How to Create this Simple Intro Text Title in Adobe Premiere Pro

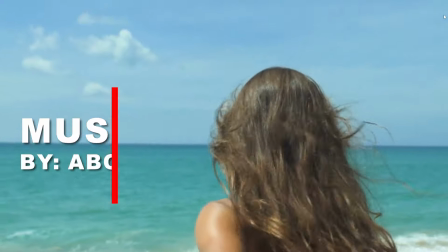In this Premiere Pro tutorial, I'm going to teach you how to create this simple and clean text title intro.
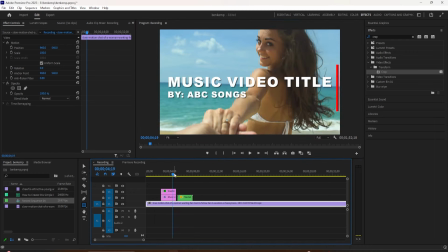So to begin, I just have a clip on the timeline, and I'm going to grab my type or text tool and make sure you're in the program window up here, and you can click and begin to write out your text.
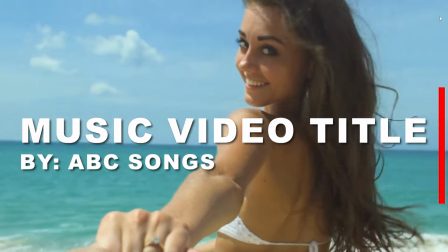I could just write in whatever I want, and you'll see that has created a new graphic layer wherever your timeline was.
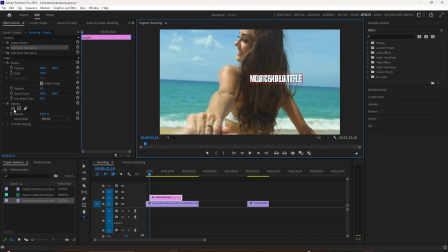So don't worry, you can always move this wherever you want, and you can make it as long or short as you want, past what it is by default. So what we want to do next is open the Essential Graphics panel on the right-hand side. If you don't see that, just go to Window, and you can open up the Essential Graphics panel.
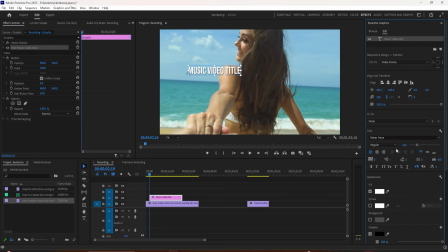And here you see that text layer we created that says Music Video Title.
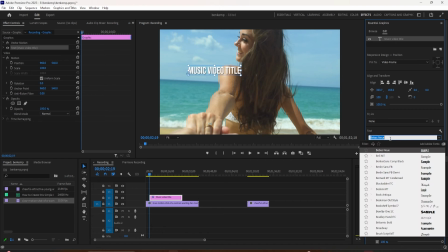So the first thing we're going to do is choose the font that we want. So I like to just keep it really simple and clean with a solid all cap style.
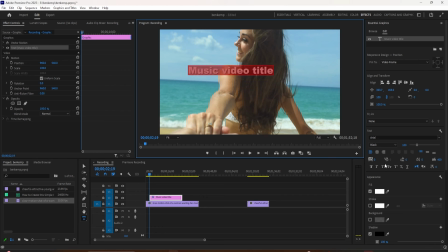For this one, I'll just use Arial Black, just a nice bold and big text. And there's a few ways you can align and adjust the text. So I'm going to increase the scale. I want it to sort of fill the whole screen. And if you want to bring it back to center, you can click on these Align Horizontally and Align Vertically buttons.
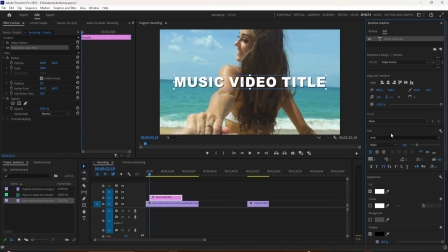So that fills the whole screen. So right now this width's like at 0. But I can even make it squished in for a more, you know, modern look. You can even space it out if you want for that sort of look. This is where this you can add your own style to it.
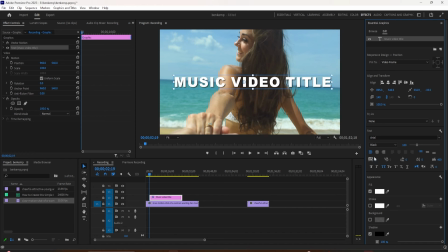So I'm gonna sort of tighten it in, center it, and you can also adjust other things, such as the proportion and the scale. So right now, it's linked to scale proportionally, but if I uncheck this chain or link button,
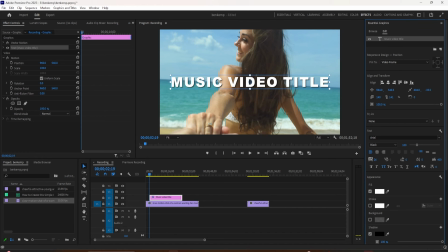I can make it, you know, wider than it is tall or taller than it is wide. That's an interesting sort of graphic design, stylistic choice. And then you can just adjust the size of the font if you want to keep the proportion instead. So, you know, here we have a little bit more wide feel and look.
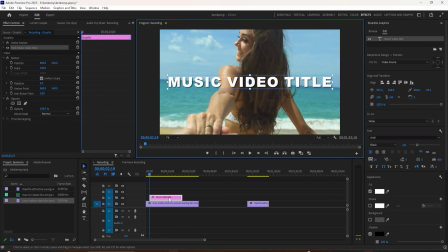And that's why a simple, clean font like Arial works. You can even try Futura or Helvetica and play around with the different font families.
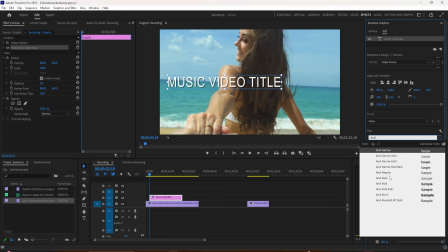So this is Arial Black. But if you're just in regular Arial, you have options for bold or bold italic.
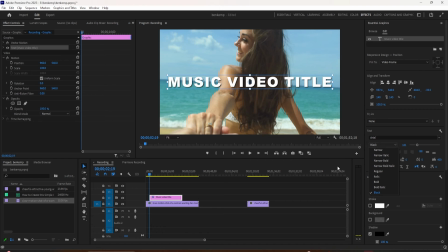You have different ideas here. The font choice is really what's going to make or break the title, since it is very clean and stripped back.
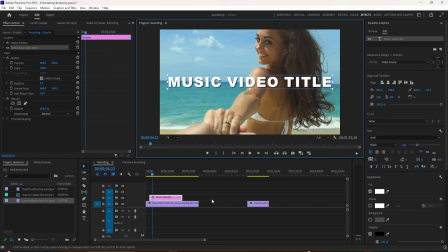Now the next thing I'm going to do is add a little subtitle text. So there's a lot of ways you can do that.
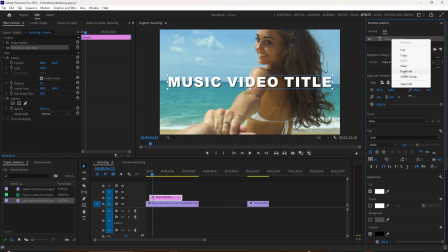You can right click and duplicate on whatever the first thing you've created was and move it down,
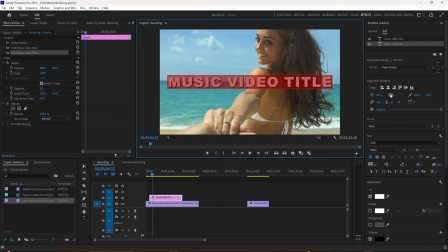and then adjust the size of the font rather than the scale to get sort of a proportional thing, and then just change what it says so now you have the same thing. So if you highlight both of these layers together by holding shift and clicking them,
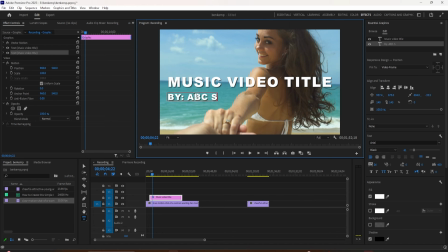you can adjust multiple things about them, like if you wanted to change both of the layers color with different color or whatever, something's white works, yellow works. Both of those are cool also. If you're working with a clip that is very bright and you're using white text, you know, it might be hard to read some things if it is a very bright shot.
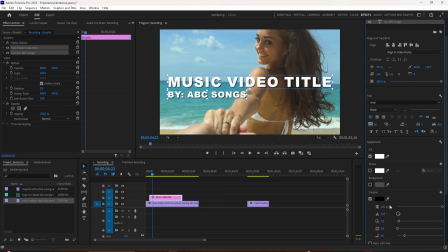In that case, you can consider changing the color. So you can either consider changing the color or you have options to add a shadow.
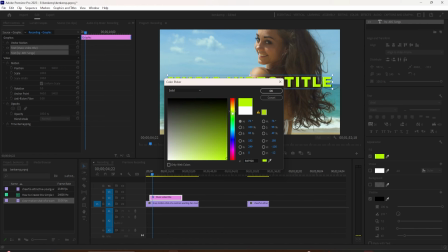So you have this shadow text here.
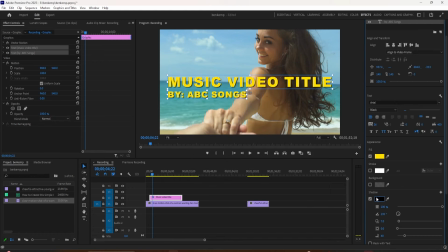I like to be careful with this, you know, it can look a little bit cheesy if you add too strong a shadow or a stroke. So you can lower the opacity a lot and increase shadow sort of feathering a lot in these options, just to get sort of a subtle separation so you can read it, but so it doesn't look too much like a default layer style.
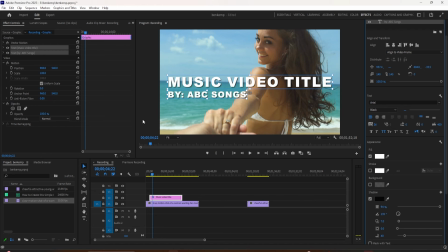Now something like this could serve you very well for many different videos, even in its default state. So simply cut the title on whatever shots are happening in the background, and then cut the title off, and then you can do like several variations of this title.
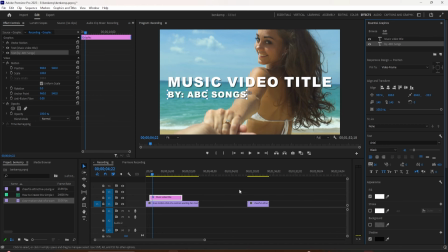But if you wanted, you can also add very simple animations on this, so you know if you wanted you can right click apply the default transition that will be a fade in.
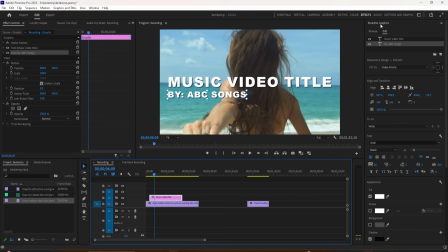If you wanted, you can also go to the effects panel and do different transitions such as a crop or push.